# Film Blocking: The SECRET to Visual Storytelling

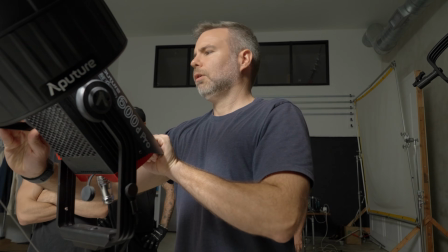However, there's also a very important factor when you think about blocking for your film, especially for all my cinematographers out there, and what I'm talking about is lighting.
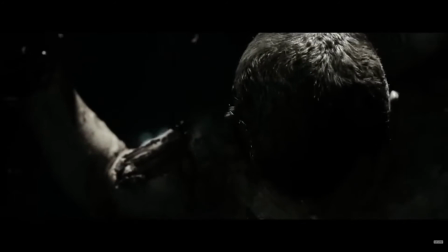The use of lighting of a film is just as important as the dialogue. The lighting helps you tell the visual story of what's happening in a scene.
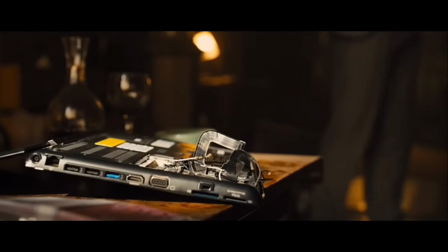And when filmmakers are thinking about blocking, they're not just thinking about the choreography between characters, but they're also thinking about where the lighting is placed in a scene.
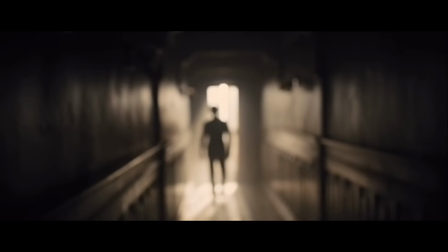Taking a look at this scene from Skyfall, it opens up with a mysterious character out of focus at the end of a hall. Now obviously we have leading lines from the hallway leading you right to him, and at this moment he's backlit, mainly shown as a silhouette.
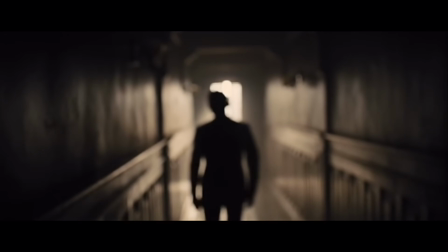Now as he moves towards the camera, he eventually comes to a point in the frame where he's revealed, showing just a bit of light on his face. And this really was an incredible way to use lighting and blocking to reveal our main character.
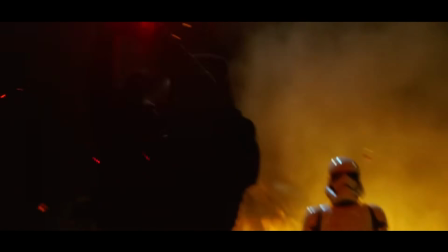Now, blocking light for this scene was a lot easier than choreographing different movements between characters to properly light them throughout a scene.
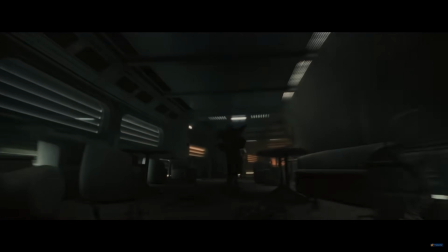And that's why a lot of cinematographers, especially when dealing with wide shots and choreography between characters, will light a space rather than the face. And what this means is that your focus is lighting and creating different pools of light in a space, so that way the actors can freely move in a scene and still be properly lit. So when you guys are thinking about lighting a scene, you got to think about what the characters are actually doing.
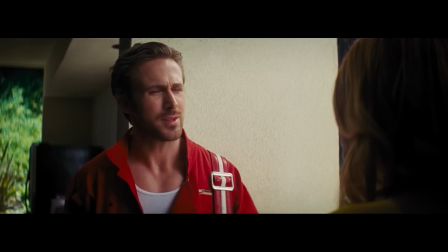If it's a simple over-the-shoulder shot, you could really focus on lighting the face and dial in the lighting to get exactly the kind of look that you're going for. However, if there are a lot of different choreographed movements between characters and they have to be moving around a lot in a scene, then you're probably better off just thinking about how to light this entire space and how the characters can freely move and still be properly lit. A very important aspect to blocking a scene is to think about the spacing between the camera, the frame, and the characters.
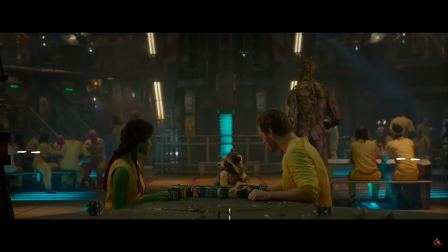If we take a look at the Guardians of the Galaxy, our main characters are having a conversation in the foreground of the frame. Now, as they're having this conversation, you can see in the background Groot grabbing this object that they're actually talking about, specifically waiting until the end to grab.
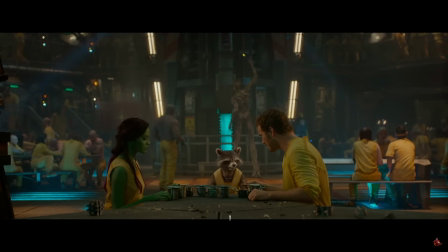Now, this was such a great way to direct the scene, and it works because they specifically placed the shortest character in the middle of the frame, not blocking any part of the background. Then you have our three main characters forming this sort of triangular shape, leading us right to the main point of interest, which is Groot grabbing the object in the background. Another great use of spacing is this scene from the Joker.
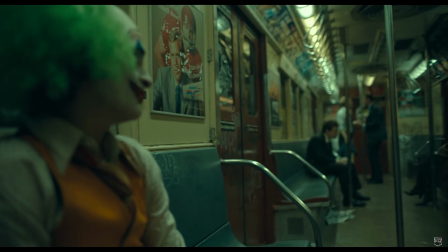The scene opens up with Arthur isolated on a subway, while the camera slowly reveals three men at the end of the train,
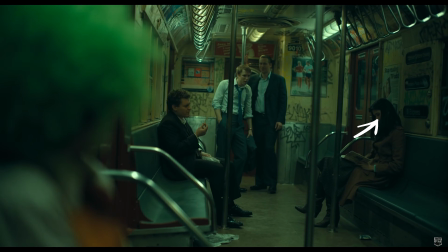along with a woman sitting on the other side of the train looking pretty uncomfortable. Then they cut to this shot of the three men antagonizing the woman.
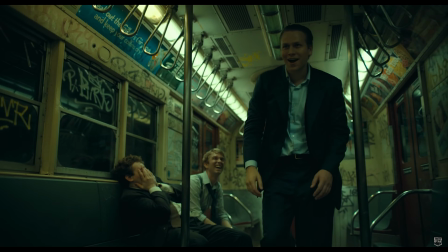As the man walks over to Arthur, he is standing up, and it's shot from a lower angle, giving this character power and authority over the situation.
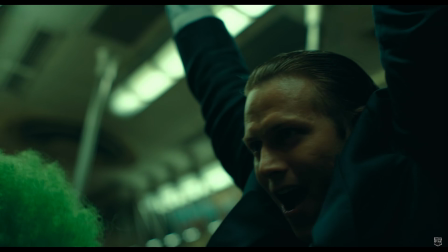And this particular blocking is a great way to not only showcasing the spacing, but also showcasing the power dynamics between the characters. And what I love about this scene is how quickly the power dynamics change.
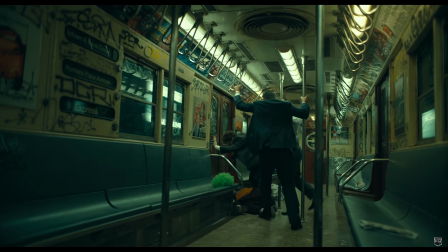While they're over the top of Arthur, kicking him and beating him up, while he's laying lifelessly on the floor, all of a sudden they cut to this shot of two of the three men getting shot,
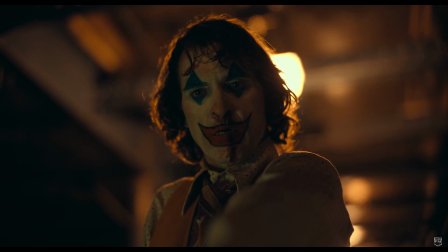and then the scene ends with Arthur standing over the third man while he's laying on the floor, showing you this shift of the power dynamic. Now, for those of you guys who have been following me for the last few months, you know that me and my team have been in production for this short film.
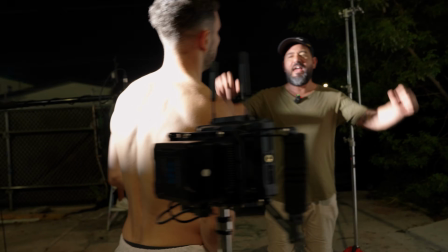A very ambitious short film that I must add. And I learned a lot about film blocking and all the effects that it has, not only on the story and the scene, but most importantly, how much time it takes to properly block a film.
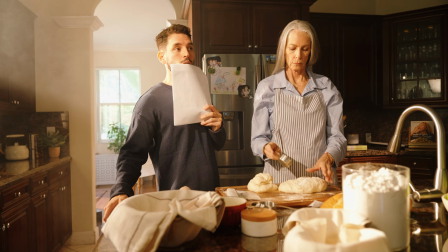And if you are not prepared in pre-production, the negative implications and the effects that could have during the making of your film.
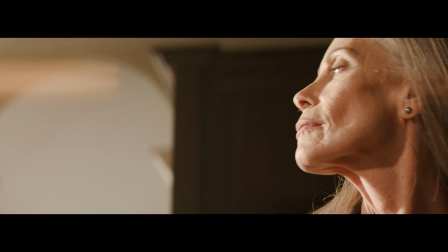So just a real quick recap. When you guys are thinking about a scene, and in particularly about blocking a scene, it's important to think about all the different storytelling elements. How can you creatively move throughout a scene and give the audience as much information in a creative way like they did in 1917?
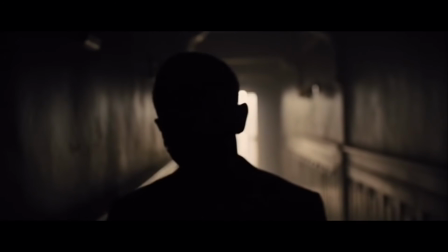Where can you place your lighting to effectively reveal characters like in Skyfall?
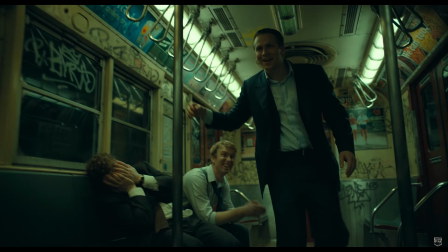And how can you use it to showcase power dynamics and spacing between characters like they did in the Joker? And finally,
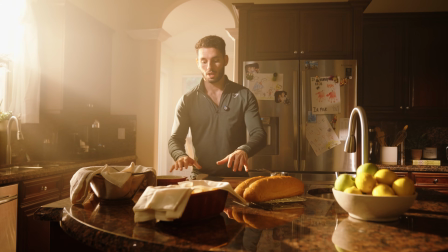really think about blocking of your shot and what it's going to take and how to move the different elements that you need to actually shoot a scene.